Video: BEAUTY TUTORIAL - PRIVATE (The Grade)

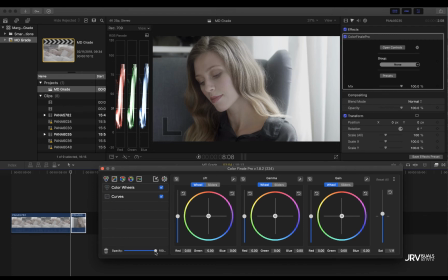(8:10)
For example, you're going to see that I want to take my shadows towards a blue tone, like green blue tone. Don't worry, this is going to be fixed. And skin tones towards
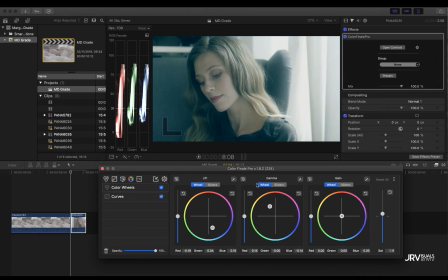(8:31)
orange. But then I will lower the opacity, to add only a bit of this, as you see. That's the thing, playing by taste and being, super careful,
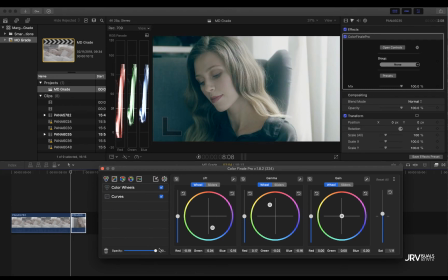(8:48)
not going like super crazy, maybe for other projects, but for this one you want to see healthy skins. So I think like maybe 20%, it's okay, it's cool. 22, 23, that's the thing. I think it's great.
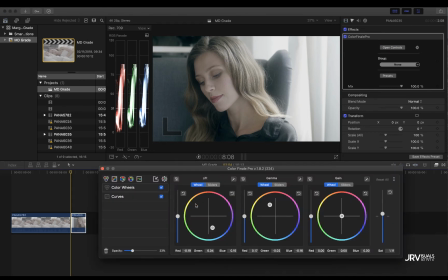(9:10)
So after this subtle touch, I love to change a bit the colors, by range. So I would play with these curves, like I want to take the skins
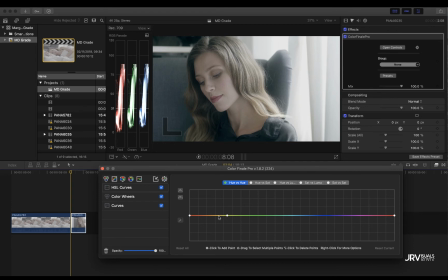(9:26)
towards the hue that I love. So I will test what's happening, because I want this more like standing out. So I will saturate the skins. I'm choosing here the tones.
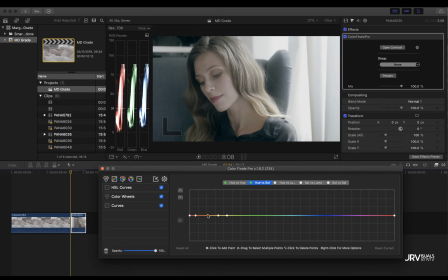(9:48)
So you're going to see what happens, you're saturating only the skins, in this case it's easy because you have only these warm things on your image, because I don't care if even the hair is
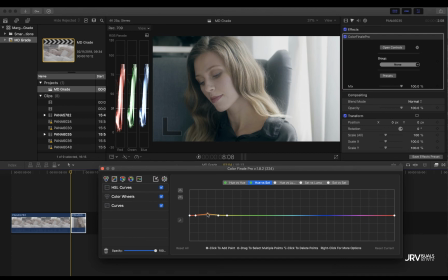(10:07)
saturated too. It could be more specific, but I like it how it is, so it stands from the other things on the scene, you know. It feels like a bit desaturated image, but you have saturation, nice saturation on the skins, and that's what I wanted for this project, you know.
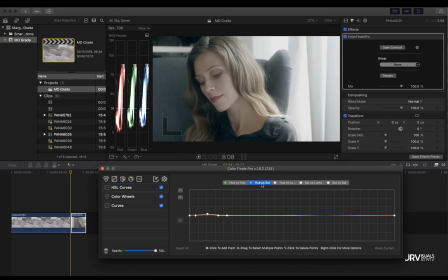(10:27)
So we'll do that. We're doing that with hue versus saturation curve, and basically what we're doing here is like telling the image that this range of hues are going to be more saturated or less, you know.
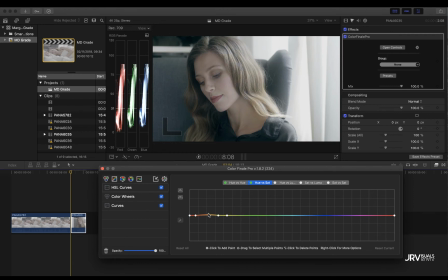(10:46)
You can choose. Again, look at your screen, forget for these things. I love to forget for a moment my technical information, my vector scopes, and I like to look at the screen because I want to do it by feeling, you know,
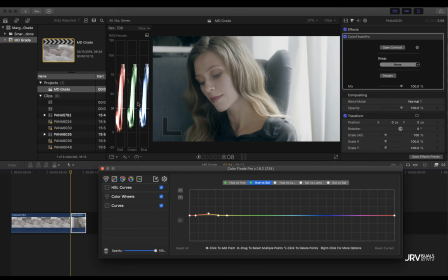(11:06)
and then judge if I'm in the correct place, you know. But I think it's great,
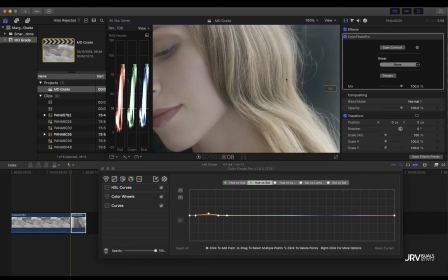(11:12)
and I always zoom because I want to see if we have some weird
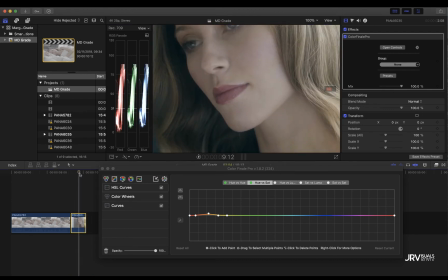(11:19)
artifacts that they're not showing, you know. It's super cool. I like it. And yeah, that's the thing.
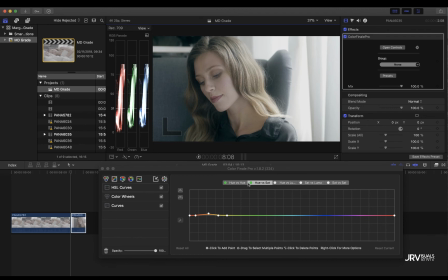(11:31)
And with the hues, I want to take the blues and to see, you know, creating points of control here. So you see what's happening with the sofa.
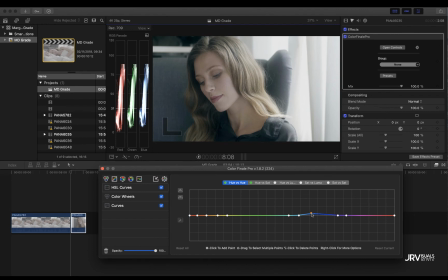(11:51)
That's what I want. I want to put the sofa in the same hue that her shirt, you know. That's the thing. I'm taking it, so you see I'm taking it away, taking it like the shirt, you know.
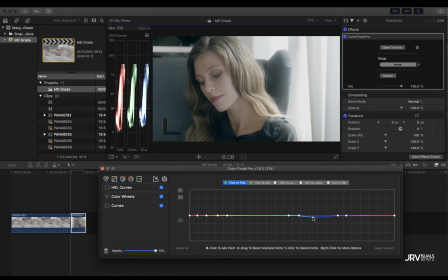(12:06)
That's the thing. I want to compress my color palette because that way it feels like you have taken, you know, conscious decisions, creative decisions.